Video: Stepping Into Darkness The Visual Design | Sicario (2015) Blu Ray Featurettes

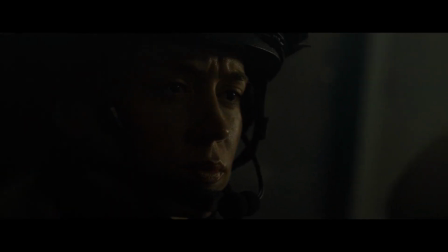And there's immediately a contrast between light and dark.
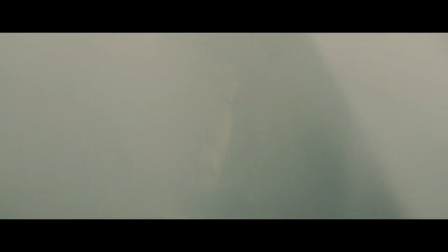And that was a moment that I could see it, a twinkle in Denny's eyes as the film was really coming into, started to come into focus for him. Denny wanted this sense of the light. And there's no way you could do it in the real SWAT vehicle.
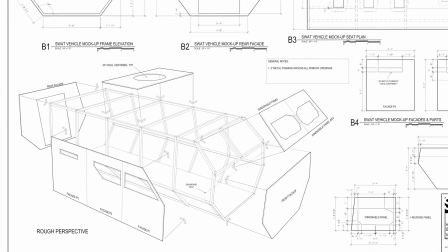So Patrice built a kind of very rudimentary box set because basically you don't see anything on the inside anyway, so it's just a wooden shape.
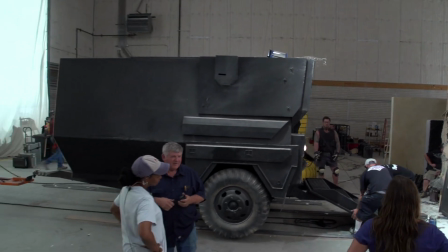And we put it on a turntable, and I had a lamp on a crane, so you could manipulate it to get those kind of shafts of light coming through the window.
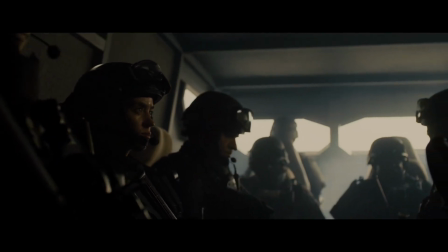It's completely unreal. But it's just part of that introduction of the character and the expressive way of getting that light in the dark. It's metaphorical for what's our perception of what's good and not.
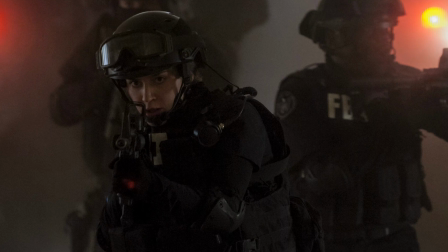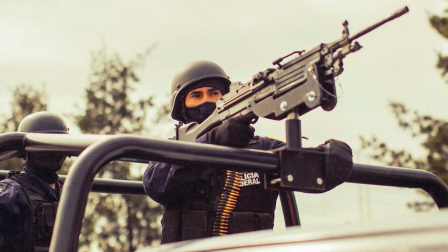For Sicario, the idea was to be as authentic as possible, to feel that we are very, very close to reality. And with Roger Deakins and Patrice Verbet, my production designer and cinematographer, we aim for that kind of authenticity.
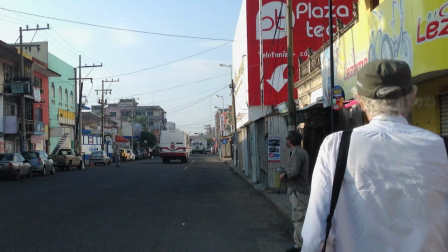We looked at where the actual action takes place with Roger and Denis and the producers,
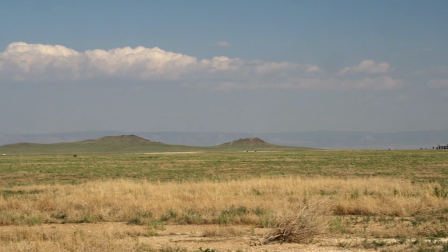and then we looked around New Mexico, Albuquerque area to see if it was a possible match.
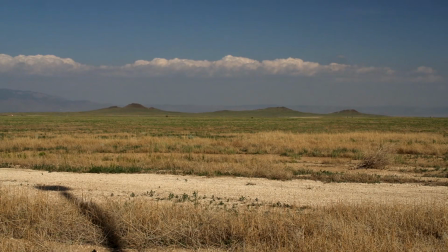For Sicario, we choose to shoot in New Mexico. I need landscapes that will have a relationship with Horizon.
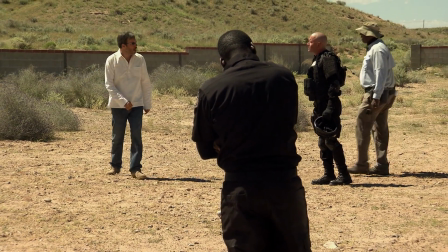I want the characters to be lost and emptiness, and landscapes that will be almost a character in the film.
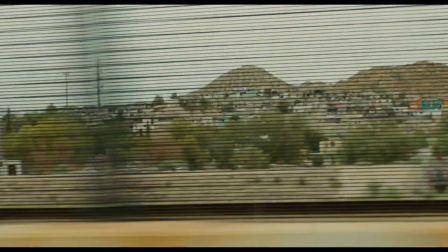The border of Mexico and the United States, for me, it says a lot of things about our world today. This idea that just beside the biggest democracy of the world, a frisbee away,
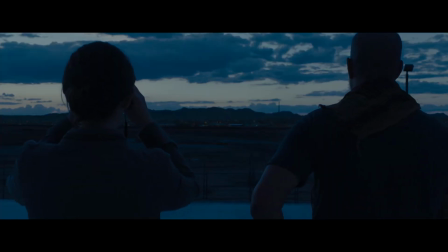you know, you have this chaos, a place where the laws are not followed anymore.
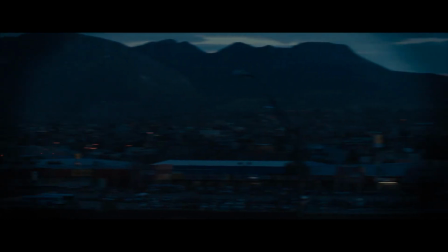Unbelievable. That's what happens when you chop the head off a chicken. Yeah.
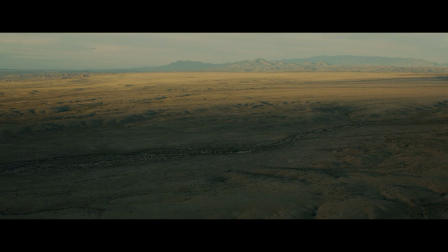I need those helicopter shots because I wanted the audience to understand the geography,
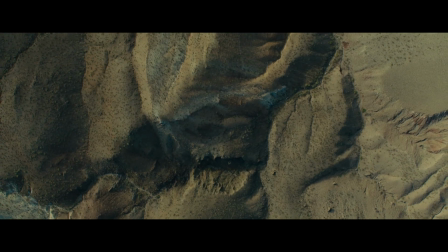understand the power of that landscape,
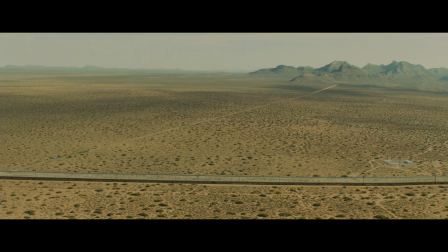understand the geography of the action, and also the absurdity of seeing a landscape that is the same,
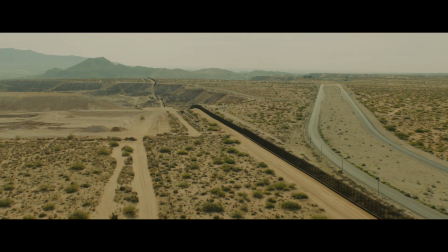but is divided just by a line. It's a very powerful image.
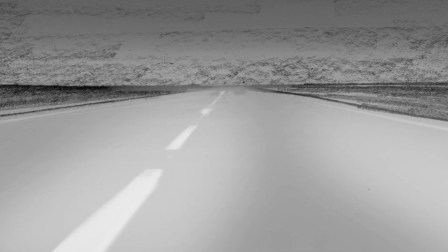Alejandro's journey after the tunnel with Silvio. We storyboarded not knowing exactly where things would take place.
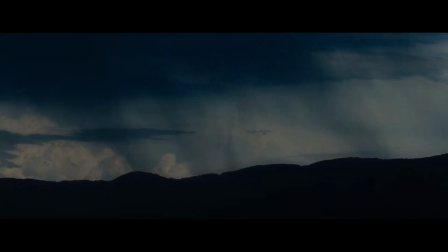We were based in Albuquerque, and it was quite a strong monsoonal season that year, so we ended up with all these kind of amazing skies that we hadn't expected.
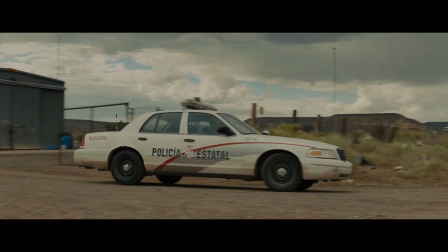Silvio's police car going into the background, the production manager or somebody said there was a weather alert and that we had to wrap.
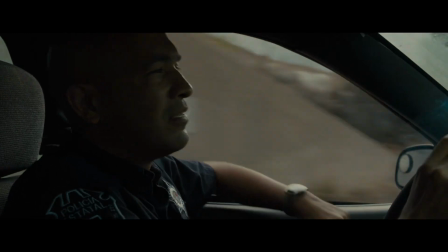Denis had this idea that there was an emotional beat in the film that he wanted to hit, and they found a real thunderstorm to drive into, which is spectacular and completely unpredictable.
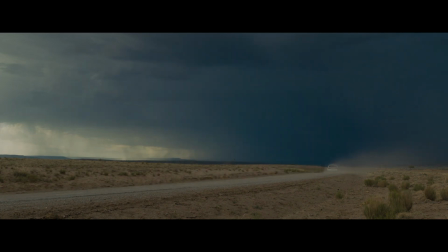And that was just a shot we did before everybody wrapped, where with a bolt of lightning going straight down ...that gives the landscape this character.
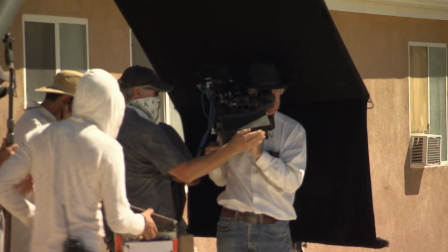Roll, Sam! Rolling! Fire in the hole!
We're outdoors in a lot of sunshine. So in this movie, Roger and Denny have created a world where, you know, even in the sunshine... ...bad things happen.
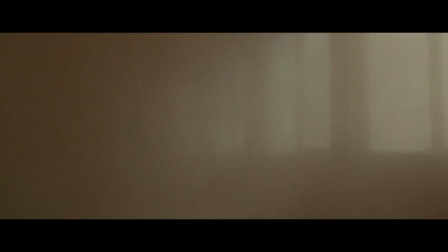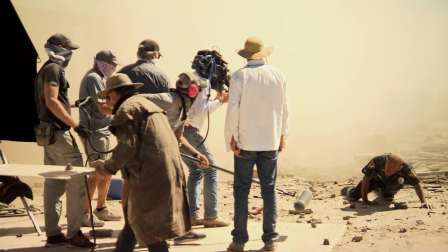This desert is inspiring, fantastic, and tough rough on the body. Everybody are tired right now.
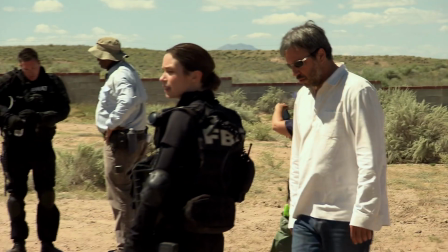I'm very tired right now because we spent days on harsh conditions...
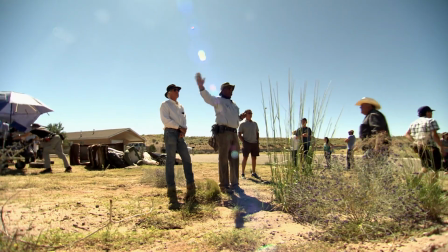...where the light is very raw. I said to Roger, how can we find a way to embrace it instead of fighting it?
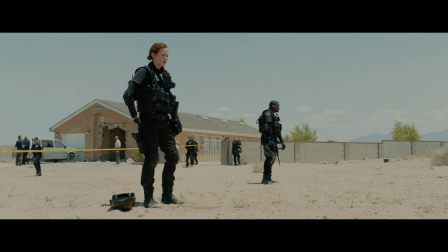The brutality of that son and bring our characters like silhouette, this harsh son.
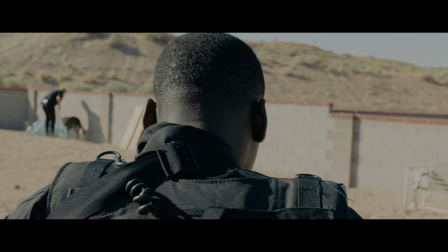And then Roger totally agreed and loved the idea. You're actually dealing with the real world, a real subject.
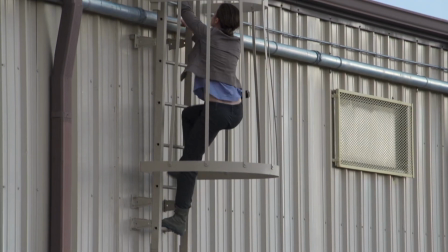I try and create a kind of naturalism so you feel you're in the real world in some way, even when it's stylized. I think you really want the audience to connect with it in the sense that, yeah, is something that could and is happening.
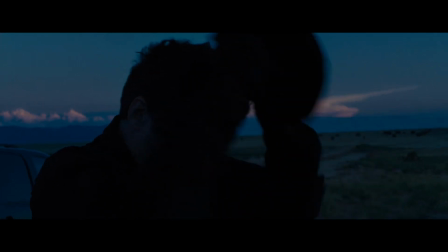I like the idea that we will do a movie with a lot of contrast and this idea of going in the total opposite direction and that the night will be deep dark. Like, you'll need almost a knife to see in the night. We embrace that contrast.
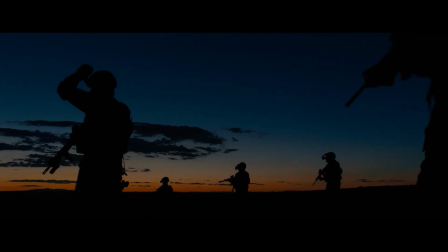The tunnel sequence had a distinct set of challenges to it because it was from dusk to night. As you got into the tunnel more deeply, I think it really became a transition of just light to dark. It was pitch black. Even when we was at the arroyo, it was outside of the tunnels, we were shooting in darkness, and there was one little bit of light just to kind of see stuff. All the cars weren't allowed to have headlights on. Darkness. All this is taking place at night,
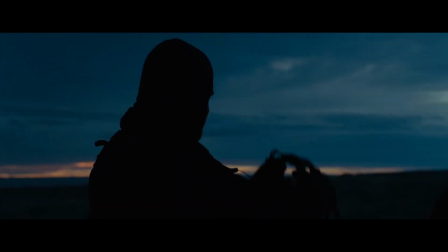and all the characters have to wear these image enhancers of one shape or another so they can see. So you can't really shoot it in an objective way with a kind of Hollywood moonlight effect, because that doesn't make any sense at all.
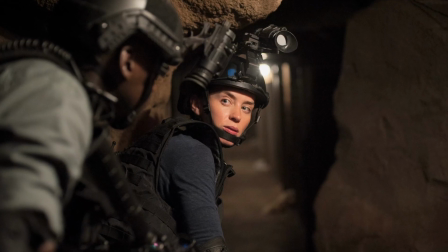Because if you, the audience, can see it, then the characters can see it, so why are they wearing all these silly things? There's an old sequence that is shot in total darkness. But when I say in total darkness, I mean we were shooting in deep dark, because we were using a thermal camera and an infrared camera.
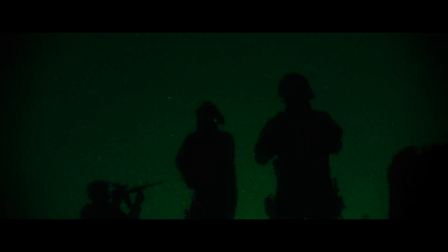And those cameras were obviously able to see in deep night. We couldn't just do it with standard night vision. and that would all look too samey. So then we started experimenting with infrared and found this company, FLIR,
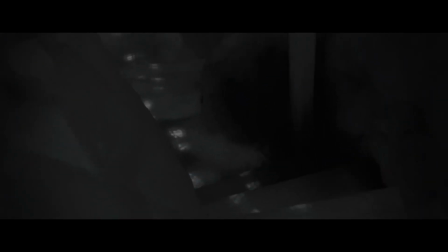who had this really fantastic infrared camera that we could actually follow the footprints down the stairs and stuff, which was great.
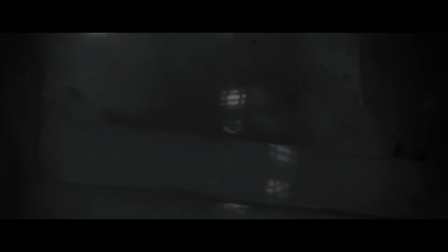The prop man actually heated up his boots and walked down in front of us as we did that shot.
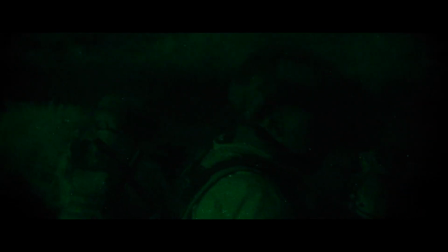The night vision did represent different characters, where Kate would look at Reggie in her green night vision, and Alejandro had the dark,
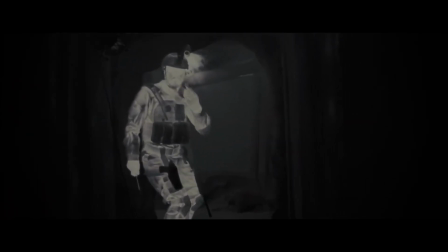infrared vision. Basically, it's like going scuba diving in the desert, you know?
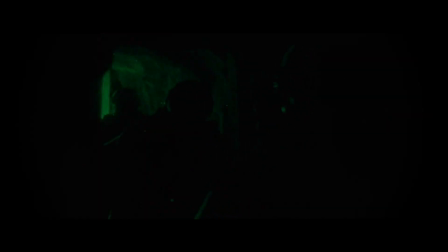And in the total darkness, and that brought a tension that I was looking for in this specific sequence.
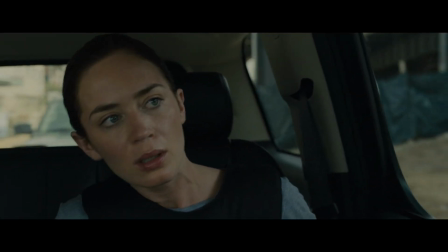There's this idea of my main character going into Mexico and having a first glimpse at the Juarez, the chaos of Juarez.
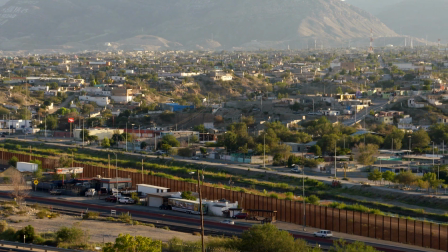And that I felt had a strong cinematic potential. We visited Juarez, which is a very scary place right now.
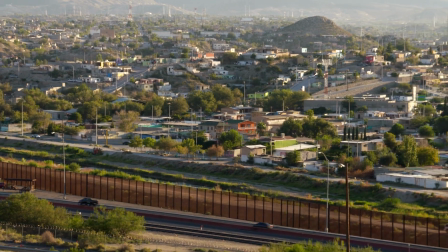You could tell that it was a city that had suffered an enormous amount of damage due to the cartels. I remember asking the federales when we went down there, what's the good part of town and what's the bad part of town?
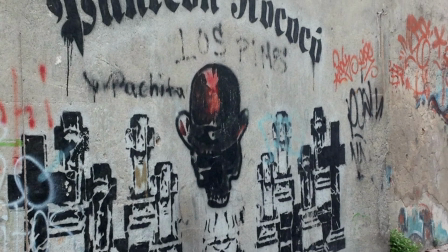And he said, the good part of town is where they're not killing anyone. It's not possible to shoot in Juarez because it was too much violence, but it was very, very,
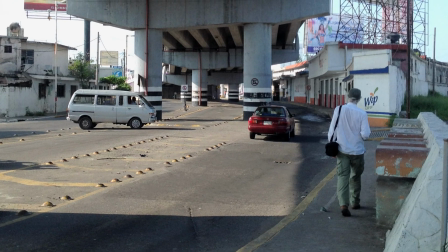very important for Patrice, Roger, and I to shoot in Mexico because I wanted to embrace that culture. I wanted to be close, to feel the reality of this culture. Mexico City is such a huge city that, on its outskirts, it's very similar to what we can find in Juarez.
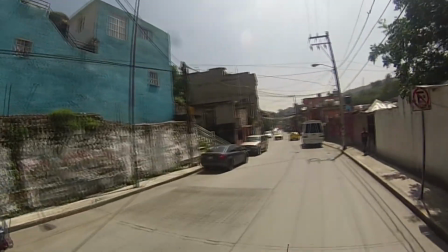There's a fair amount of use of different kind of colors in the film that were inspired by what we can see when we arrive in Mexico, the use of those bright colors and this contrast of this joy coming from the color and the violence in the country was so striking.
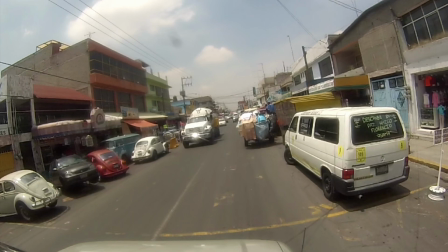The U.S. side is very beige. is very corporate look. When you go to Mexico, it's a bit more of a free-for-all, anarchy, chaos. And when there's something that we try to exploit in the movie, in the design.
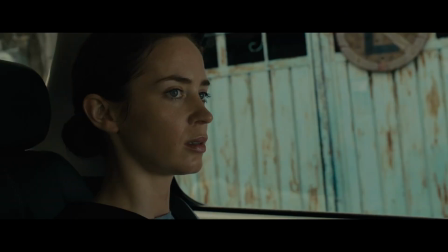You hear that? Those are firecrackers.
There's a vicious drive into Juarez.
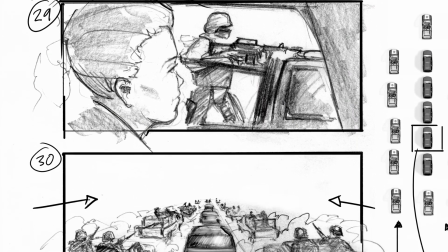One of the very first questions that we had, beginning to storyboards, was what the pacing and what the feeling was going to be.
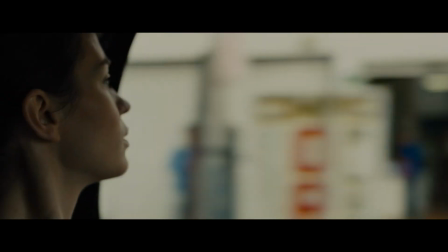Spotter vehicle, left lane, left lane. Spotter vehicle, 9 o'clock.